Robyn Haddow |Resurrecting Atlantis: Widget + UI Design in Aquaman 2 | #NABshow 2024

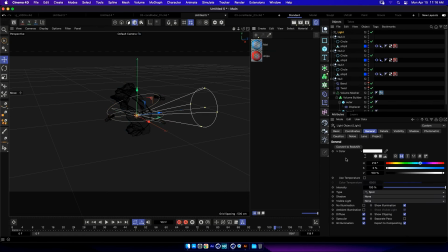2473s
So in order to do that is I used a spotlight, and if we rotate, let me just orient myself here a little bit and not embarrass myself like I did with the bendiformer, orient this 90 degrees, drop that down, you can see
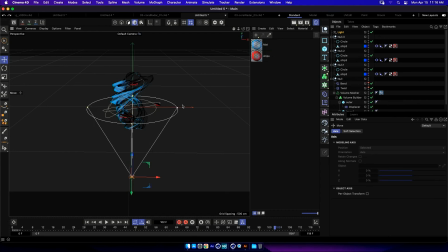2490s
how the spotlight is affecting the geometry interactively here in the viewport. And what I want to do is go into the spotlight tab here and change our visible light to be volumetric.
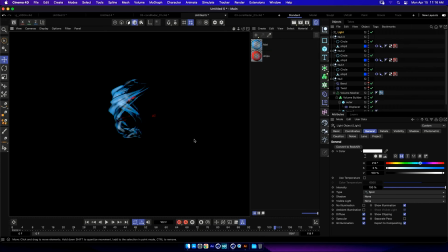2506s
So if I'll just give you a render preview so you can see that here we are just seeing the
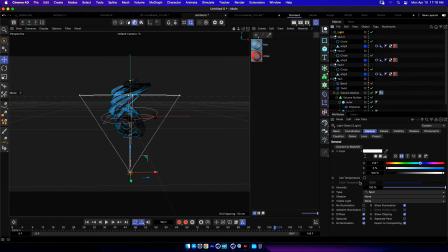2513s
effect of the lighting, the spotlight. I'll turn that up quite a bit so you can see.
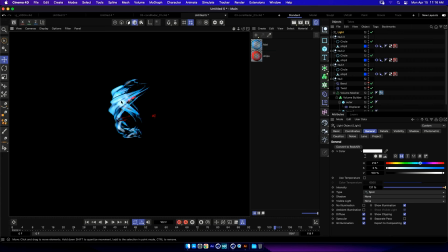2518s
And I'll render preview that so you can see the spec hit there. That's from the spotlight.
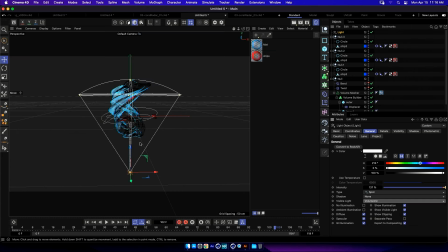2522s
Once I go into the visible light tab and change it to volumetric, you can see the light source.
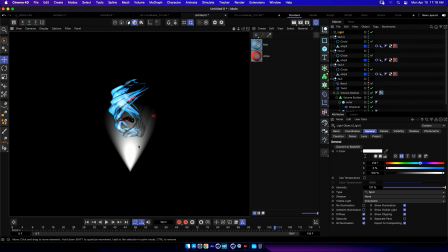2527s
And all of a sudden, we're having a little subtle bit of interactivity here. You can see where the light source is interacting with the geometry, which I think is super cool. And I want to color that a little bit of our nice blue here to set to keep in style with the scene.
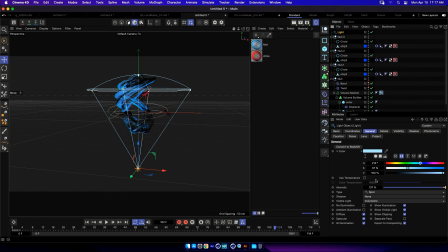2547s
And what I also really like about the spotlight is that if you go into the visibility tab and check enable the colored edge fall off, as well as the gradient, we can customize the color of like the core. So we're in a cool environment.
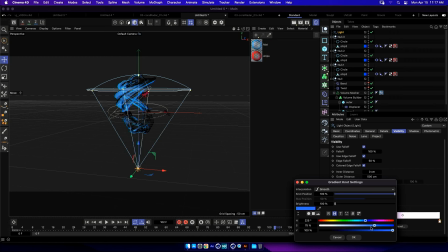2566s
Let's like make a cool tone sort of lighting here, lighting gradient here.
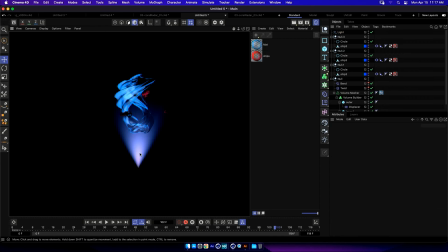2573s
And now when I hit render, you can see that the core of our light source of the emitter can have an added level of heat, which is cool because you want to sort of bring in real world lighting effects and lensing in order to make all those like little subtleties stacked upon each
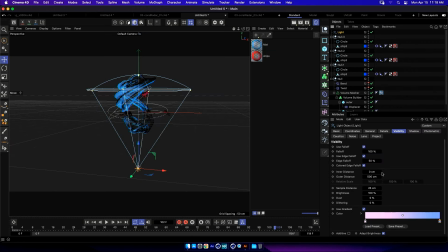2591s
other help to contribute to the world building. Okay, so really quick, I'm going to add a torus, I think, because I can control the pipe segments and I want to make a slick looking futuristic kind of emitter, something that looks,
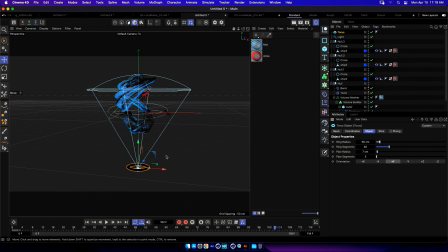2610s
custom and like nobody has it here. And let's add a tube to give it Let's add a tube to give it a little bit more weight here or presence in the scene.
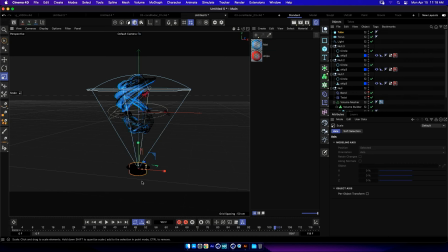2627s
And this is effectively, let's hit NA so we can see, or let's add a scene, that's why, or add a light. That's why my geometry looks so dark. I thought it was because of all the faces, but it's not. Let's add
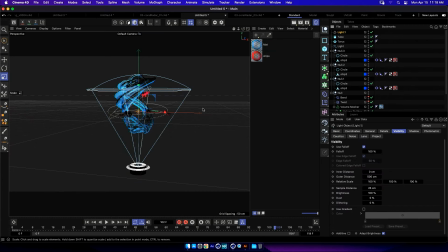2641s
a Omni light to our scene. We'll drag that up top. Let's make that a contrasting color, maybe like a light purple. crank up the intensity a little bit here too. So you can see, or even we could make it, I don't know, a little bit bluer, like different, like the underwater thing.
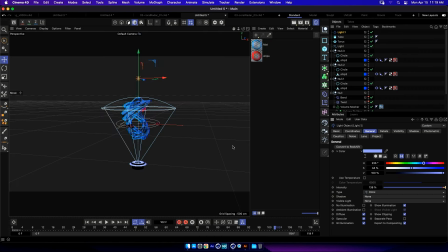2661s
Like here, it just opens up another possibility to get more color and interaction onto our object, which I think is kind of cool. And now you can see, we can see our base, which is what was hiding on us before. I'll throw this Fresnel material that I made onto the base as well.
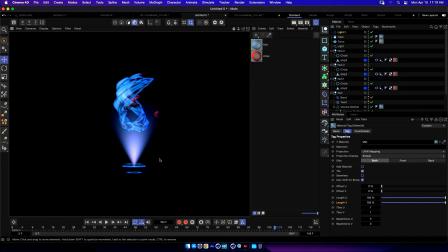2680s
And one thing that I think is missing is that we want to have those sort of light deformations or contrast. See, this light feels that it is just one constant, like, boom, flashlight.
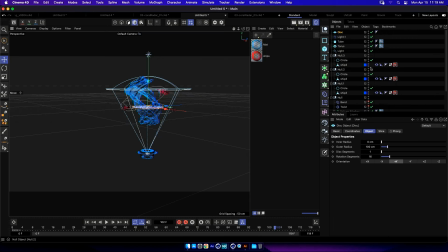2693s
That is not, we can make that better. That is not really accurate, particularly for being underwater. I think it's just more visually interesting to have more contrast in it.
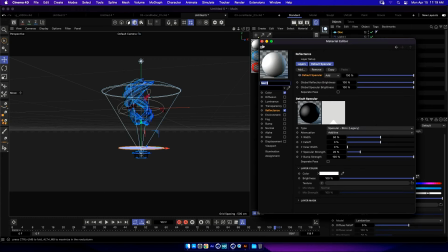2707s
And so what I'm going to do is essentially create a gobo. And we'll use a default material in the luminance channel. We'll take off the reflectance here. And I just added a disc into our scene.